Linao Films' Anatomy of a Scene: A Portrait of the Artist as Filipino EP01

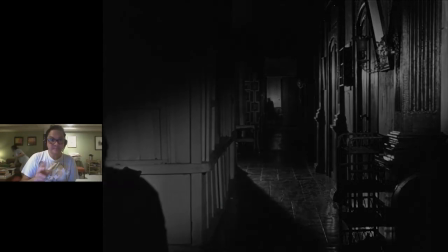Okay, we're going to begin the beginning again, so... See, we'll play it out while I call it out again.
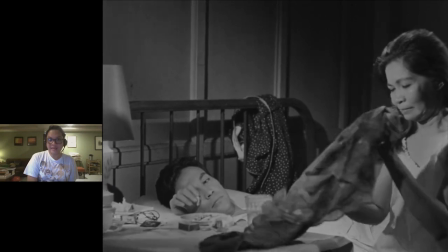So, Tony on the bed. Paula sitting on the bedside.
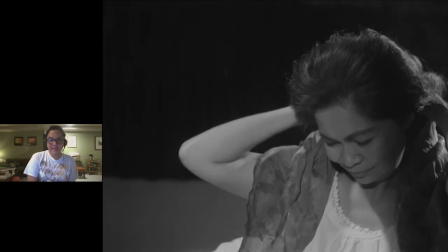Puts on her scarf. Again, we go back to this. This is her first time ever to have sex with a man.
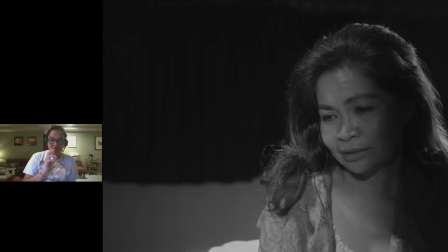She's a spinster.
Did you think... Did you think...
Now that I think about it, is she trying to ask how she was in bed? Is she about to ask that question? But of course he interrupts her because he's all about himself.
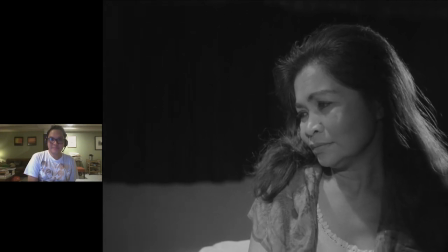I told you. I'm always out for what I can get. I'm always out for what I can get.
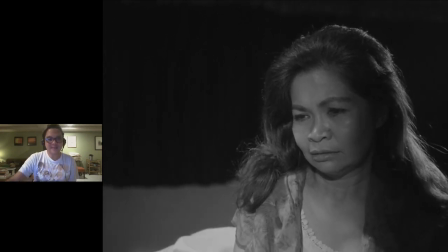And I was there for the taking.
Okay, so it's Tony kind of saying maybe to her, you know, let's not fool ourselves. Where this is not nothing. This is supposed to be like a business thing. You know, it's not, let's not get into sensitive territory. Maybe that's what Tony is saying. that's the subtext of what Tony is saying.
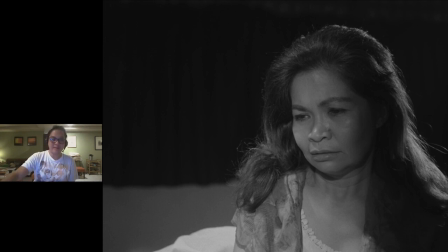So a lot of layers in the scene that keep shifting within the context of it. Create the context.
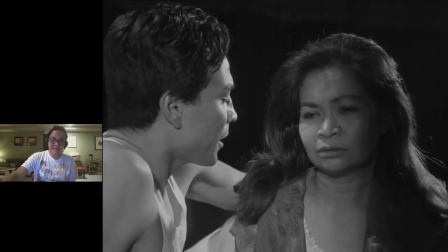I took you. Because you were thinking of your commission. Yeah. We agreed on the money. Because you wanted to hurt my father.
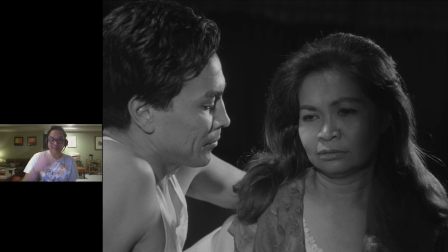So he's trying to assuage her. He's trying to, because of course he still wants the money. He wants to sell the painting and get the commission. he wants to sell the painting she's big and she's kind of hardened to the realization that okay this guy's not really about me obviously maybe i had
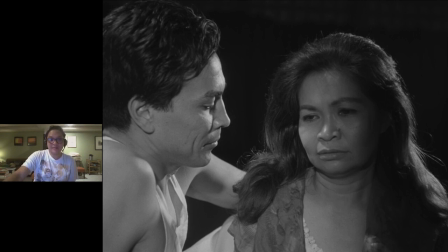hoped somewhat maybe that he'd be about me but obviously it's all about my dad's painting and of course the fact that he doesn't like somehow has some kind of um uh hatred towards her father which is kind of not uh i
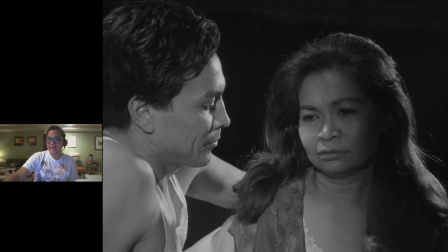don't i can't recall exactly why whether it's political whether it's a perception kind of thing or whether it's um uh somebody who's been struggling all his life hating on somebody who's you know coming from a more uh privileged background
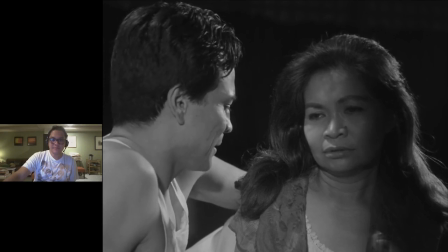you're with me because i wanted to fight him okay i did it for the money
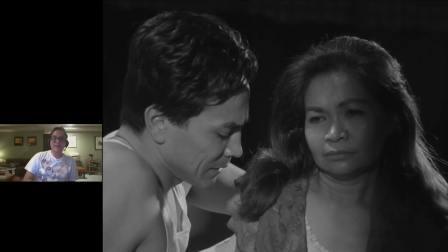it's quite clear but again look at how conrad parham is playing it it's almost like he's trying to self-justify in his brain what you know so it's not complete the easiest thing in the world would be to make to make this guy a psychopath and just an evil kind of person
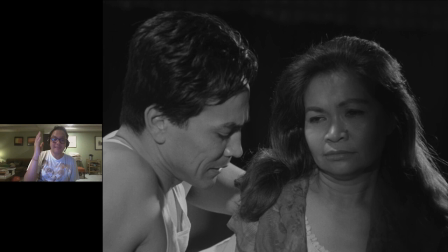obviously he's not a good person but Parham chose to give this guy layers and complexity as well as of course the writing of Nick Joaquin and the direction of Lamberta Avellana which sadly the musical version larawan and avilino
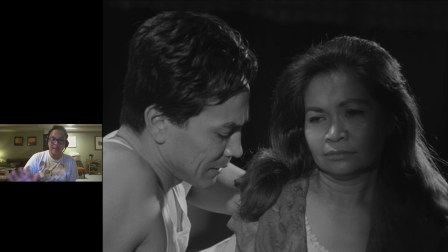completely failed to do it's a stereotypical f-boy player con man that's pretty much a one-dimensional character pretty much parham here gives us some hints at why tony is the way he is other
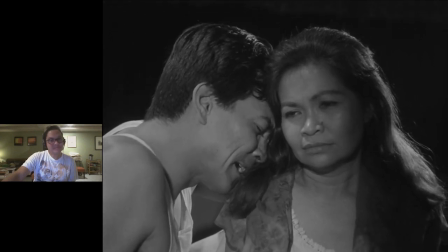reasons you wouldn't understand because yeah you haven't I haven't lived my kind of life.
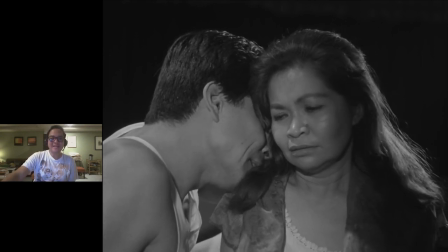You haven't lived that kind of life.
So that kind of self-awareness, he's trying to ask for sympathy, but...
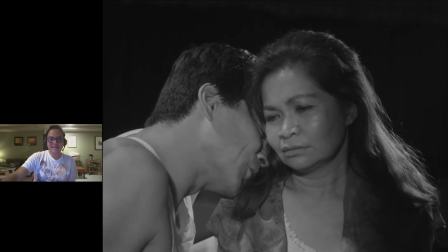I'm all good inside, Paula.
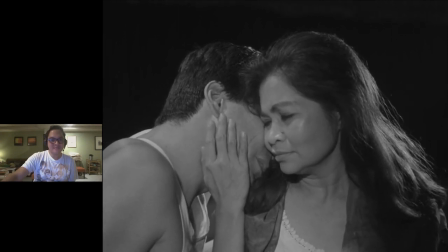But not knowing, you know...
But I want to make it right somehow.
And so on and so forth. So that kind of self-awareness that, you know, I... Or maybe he's also still trying to skirt the issue at the same time.